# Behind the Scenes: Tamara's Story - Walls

Hi guys, my name is Danny Salazar, cinematographer.
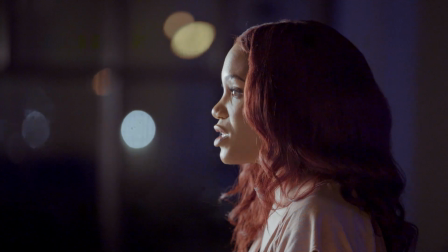[0:02]
I've had the opportunity to shoot documentaries across Europe and Asia, and I've got to shoot for some pretty cool brands. The purpose of this series is to inspire others to create, no matter what your budget looks like.
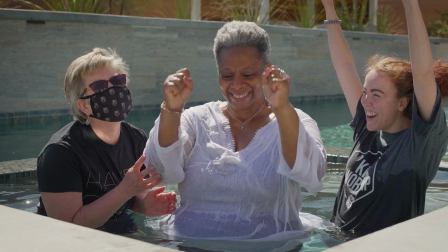[0:14]
Today I'd love to break down the most recent documentary film that I got a chance to work on, called Walls. If you'd like to have more context of what we're talking about, make sure to check out the full film at the link below.
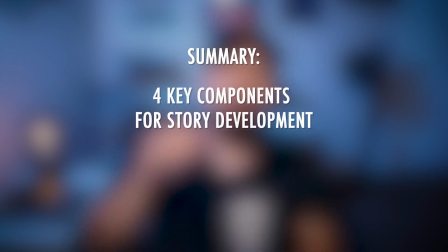[0:25]
So what are we talking about today? We will be talking about the 4 key components that I use in story development.
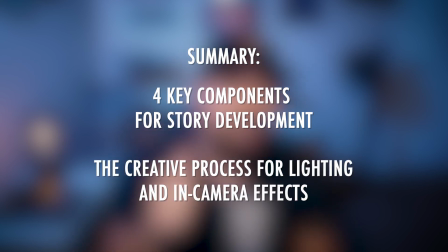[0:33]
Secondly, the creative process in lighting and in-camera effects for our film. So what makes a good story? For me, it needs to have these 4 key components. A stated theme. This theme was reconciliation. Number 2, a catalyst. Her discovering that her beloved mother had terminal cancer. Number 3, a dark night of the soul, the despair of losing her mother and her marriage all within the same month. And to break into 3, finale, how she found hope and healing in her faith. Now, not every story needs to have a wonderful ending. Some of the best stories are still the ones that are still in process, people that are still learning, still grieving, still discovering. We want to make sure that we pay attention to those types of stories as well, because honestly, that's real life. So the overall look began when we brought in these quasars as our background lights.
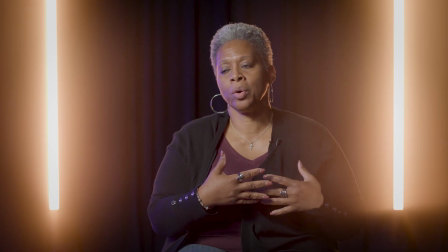[1:30]
We were wanting more of a warmer tone, but honestly, when we were going through setup, I switched it on to this daylight preset, and then all of a sudden I heard a whoa.
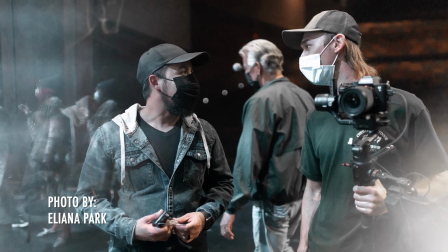[1:40]
I looked back and I looked at Connor, my fellow filmmaker at Canyon Ridge. He was really liking what he was seeing, so I stopped right there,
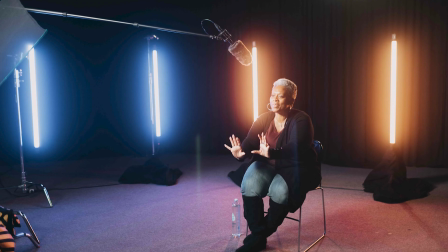[1:49]
took a look myself,
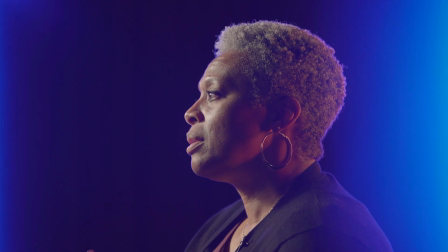[1:51]
and it was such a beautiful color contrast between warm and cool that we decided to stick with it. So that was a happy little accident. And the quasars also served us well as our edge lights and hair lights.
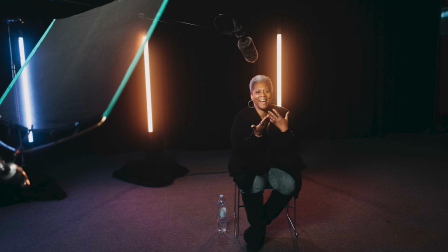[2:05]
So something fun and out of the ordinary was when we created our own pro-mist look in camera.
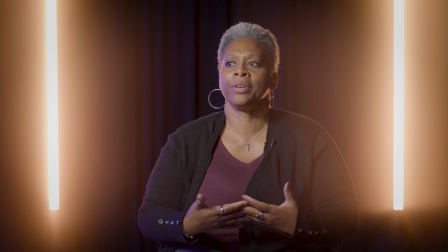[2:11]
So we wanted to create something subtle that would complement the quasars in the back.
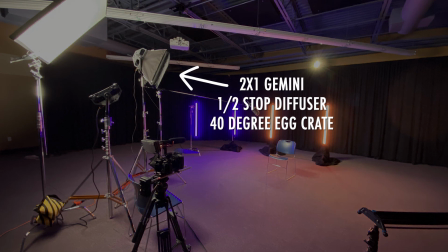[2:17]
So for our key, we went with a 2x Gemini with a half-stop diffuser and a 40-degree egg crate,
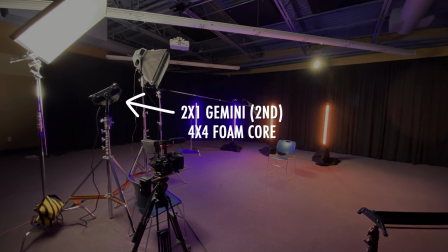[2:24]
and then another 2x1 Gemini bouncing off a foam core as our supplemental fill light.
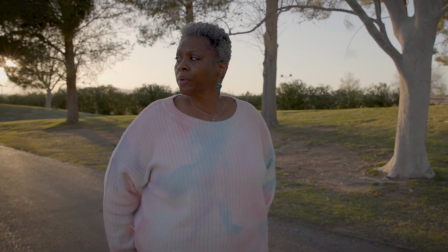[2:33]
So when implementing B-roll for this film, we were really trying hard to figure out a location that didn't look so Vegas looking. And if you ever lived here or visited here, you know exactly what I'm talking about. There's a lot of tan tones, it's the desert. You don't really see green anywhere, but luckily we found this location called Floydland Park at Tool Springs, and literally it's an oasis in the desert.
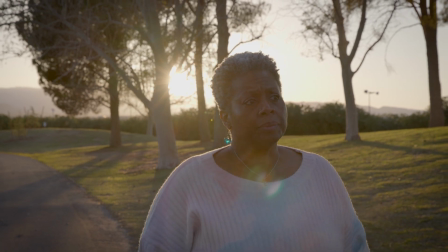[3:00]
So we shot in golden hour, and honestly you can never go wrong shooting golden hour in Las Vegas or in a desert.
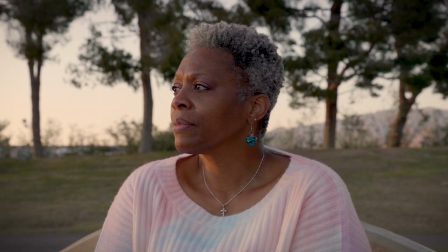[3:07]
Seems like those hated tan tones that we don't like just brings in a nice subtle fill for your character.
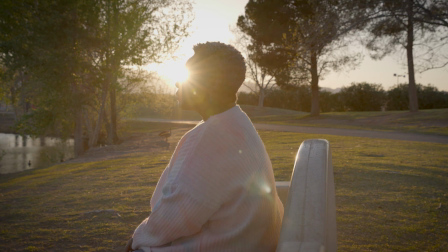[3:15]
So one of my favorite shots of this film was this ultra slow move where unintentionally the sun lit her eyes, which visually paired perfectly when she was talking about her experience with God, her experience talking to God.
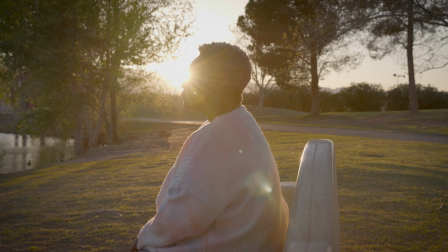[3:29]
Visually, I believe this is the height of the film where we see hope start to come alive in her. Well, hey, I would love to hear your reactions after watching this film, and I'd love to hear how you're telling stories through filmmaking wherever you're at. If you haven't seen the film, make sure to check the link below. And special thanks to my fellow Canyon Ridge filmmaking crew, and a very special thank you to Tamara for sharing her story. Until next time, motivate and inspire others. We'll talk soon.